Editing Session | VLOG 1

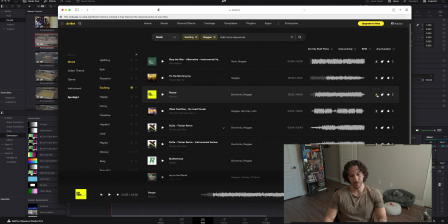Maybe this. I'll go ahead and use this. What the hell? I like it because it's sort of high tempo, high energy. It is reggae. And I don't know, I just feel like it works.
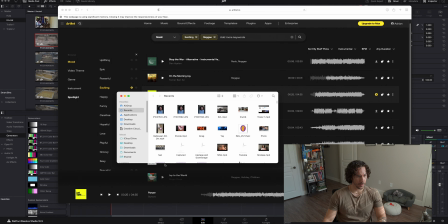So I'm gonna go ahead and drop it in my videos.
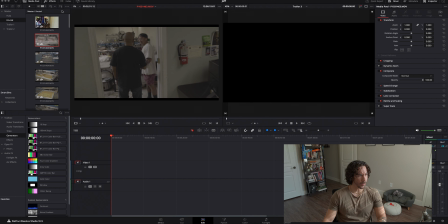Now we got that out of the way.
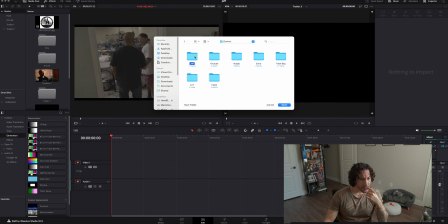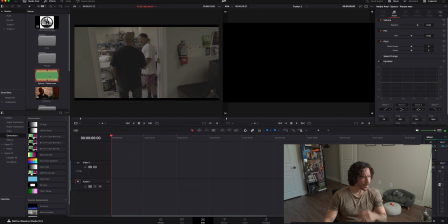Let's lay it down.
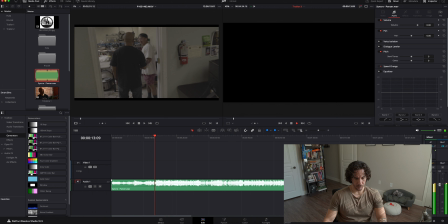Alrighty.
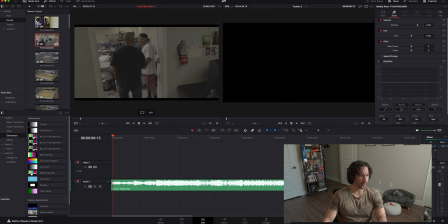Okay, I'll just start off with I'll just start off with them kind of going into the warehouse and just kind of do like a recap in like chronological order.
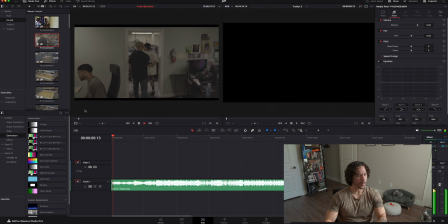So I kind of like that shot right here.
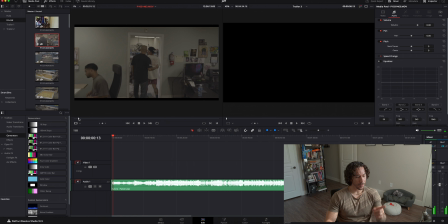Maybe I'll start from right here. And then it opens up and you see everything. So, oops, I'm sorry. Yeah, I like that.
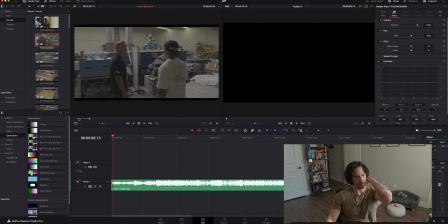It starts off
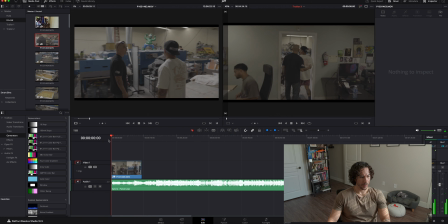like you're in an office, you don't really see much, and then camera pans and then like you just expand into the shot and you just see everything in all of its entirety.
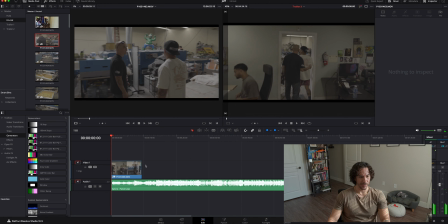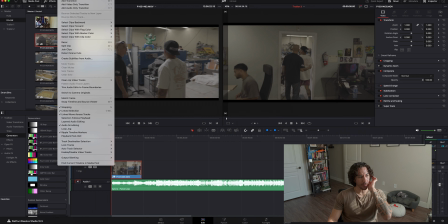You give it some letterbox.
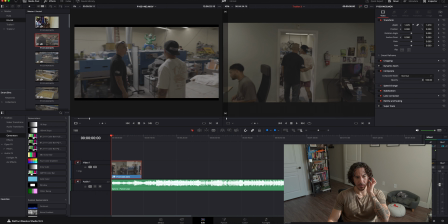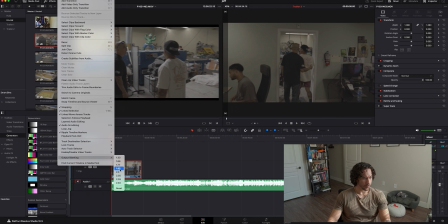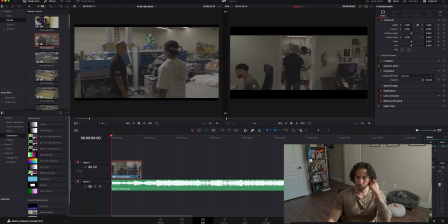Make it more movie-like.
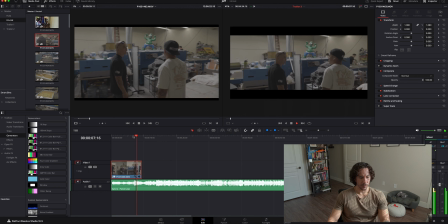So I cut it right here because I was listening to the song,
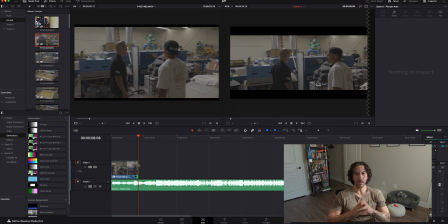and I'm listening to cues in the song, like a certain instrument. Doesn't matter what instrument it is. In this case, it sounded like a beep, like an alarm, like a beep,
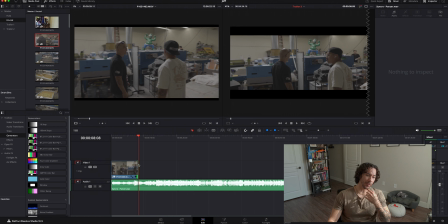beep, or something like that. I don't know what it was. I can't tell you what instrument it was, but there was a point in the song where you can hear an instrument.